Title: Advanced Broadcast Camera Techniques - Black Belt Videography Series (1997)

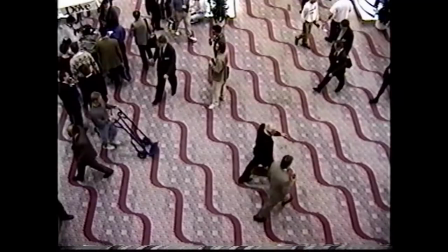70:48 First of all, remember Waldo. You're wide, angled, low, linking, depth, and opposite shots.
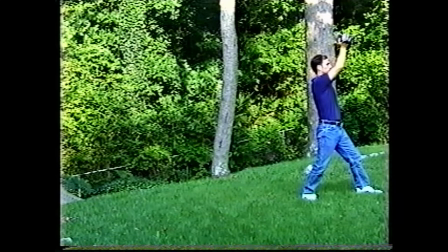70:58 Secondly, think of the five camera positions and how you could use them with the situation at hand. You don't have to just have the camcorder on your shoulder.
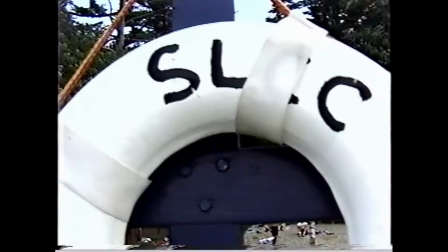71:08 Third of all, if you have to remember one concept from this video when you're out on the job,
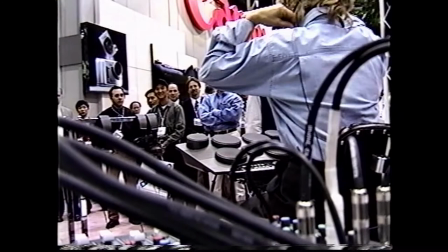71:13 try to remember the concept of foreground framing that we discussed in chapter 35.
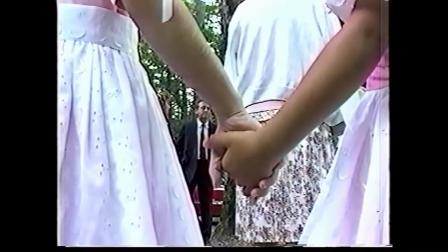71:19 Foreground framing is so important for adding that extra dimension to your videos.
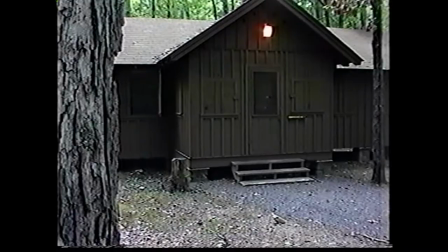71:24 If the idea of foreground framing can become automatic to you,
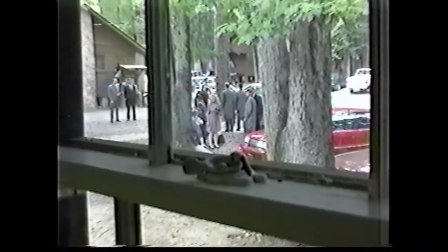71:28 so many of the other techniques we talked about in this video will fall right into place.
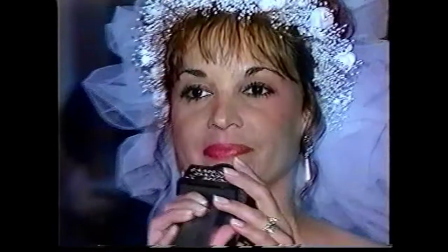71:35 Finally, remember that TV is a close-up medium.
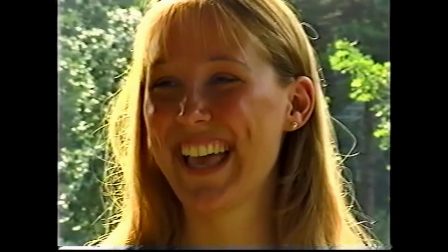71:38 Do what the broadcaster's doing, get more close-ups than you think you need, because this gives your camera work maximum impact.
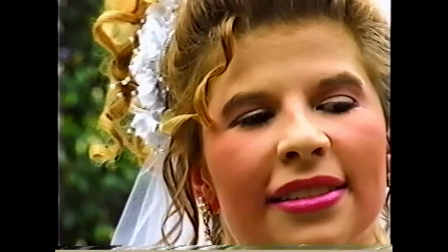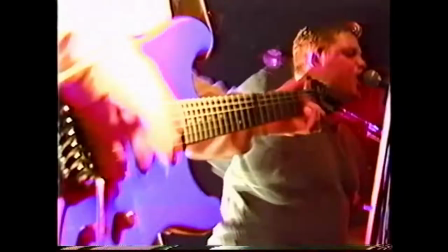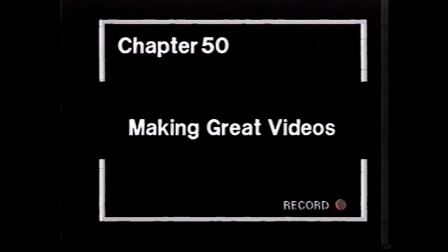You know, one of the fabulous things about this video is after you've completed it, after you've practiced all the different shots or most of the shots in this video, I know you'll feel confident that if a major network called you and said,
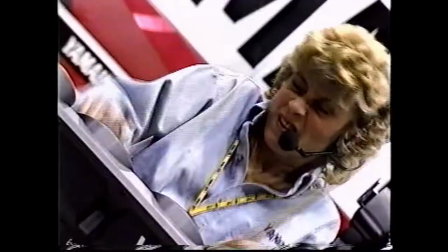72:19 we need you to shoot something, you would feel comfortable doing it.
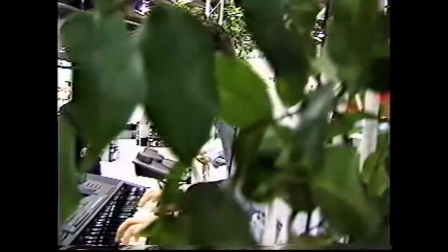72:23 You would feel proud from the time that you handed them that tape that what you gave them with the wide shots, with the angled shots, with the low shots, with the linking shots, with the depth shots, with the opposites, was 99% of what their national broadcast camera people do. And that should be a feeling that you are proud of, because most videographers out there are just average.
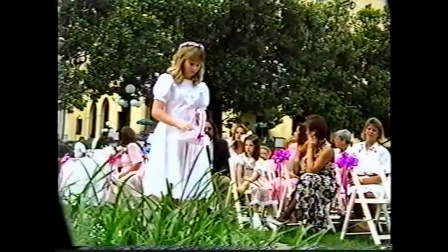72:47 They're just mediocre, and even worse, they think they're pretty good. The problem with the videographers thinking they're pretty good is they stop learning.
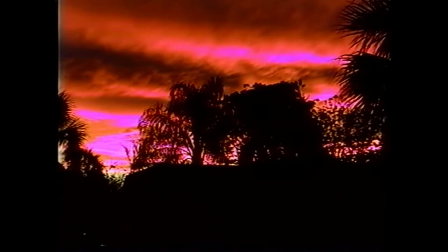72:55 The award-winning professionals know you can never stop learning. I appreciate you joining us today, and I hope that you'll go out there and practice all the techniques that you've seen on this tape. I'm sure there are some that you might be doing that we didn't show on this tape. Perhaps we'll show them on another video. In the meantime, we look forward to seeing you on a new video, and if you have any particular shots that you'd like to share with us, feel free to send them in to us. Also, if you've done shots that you're not doing before that you saw in this video that made a big difference in your camera technique, feel free to send those to us. We'd love to see them. We'd love to hear your success stories. I gotta get going. Thanks for joining us today. I'll see you again soon.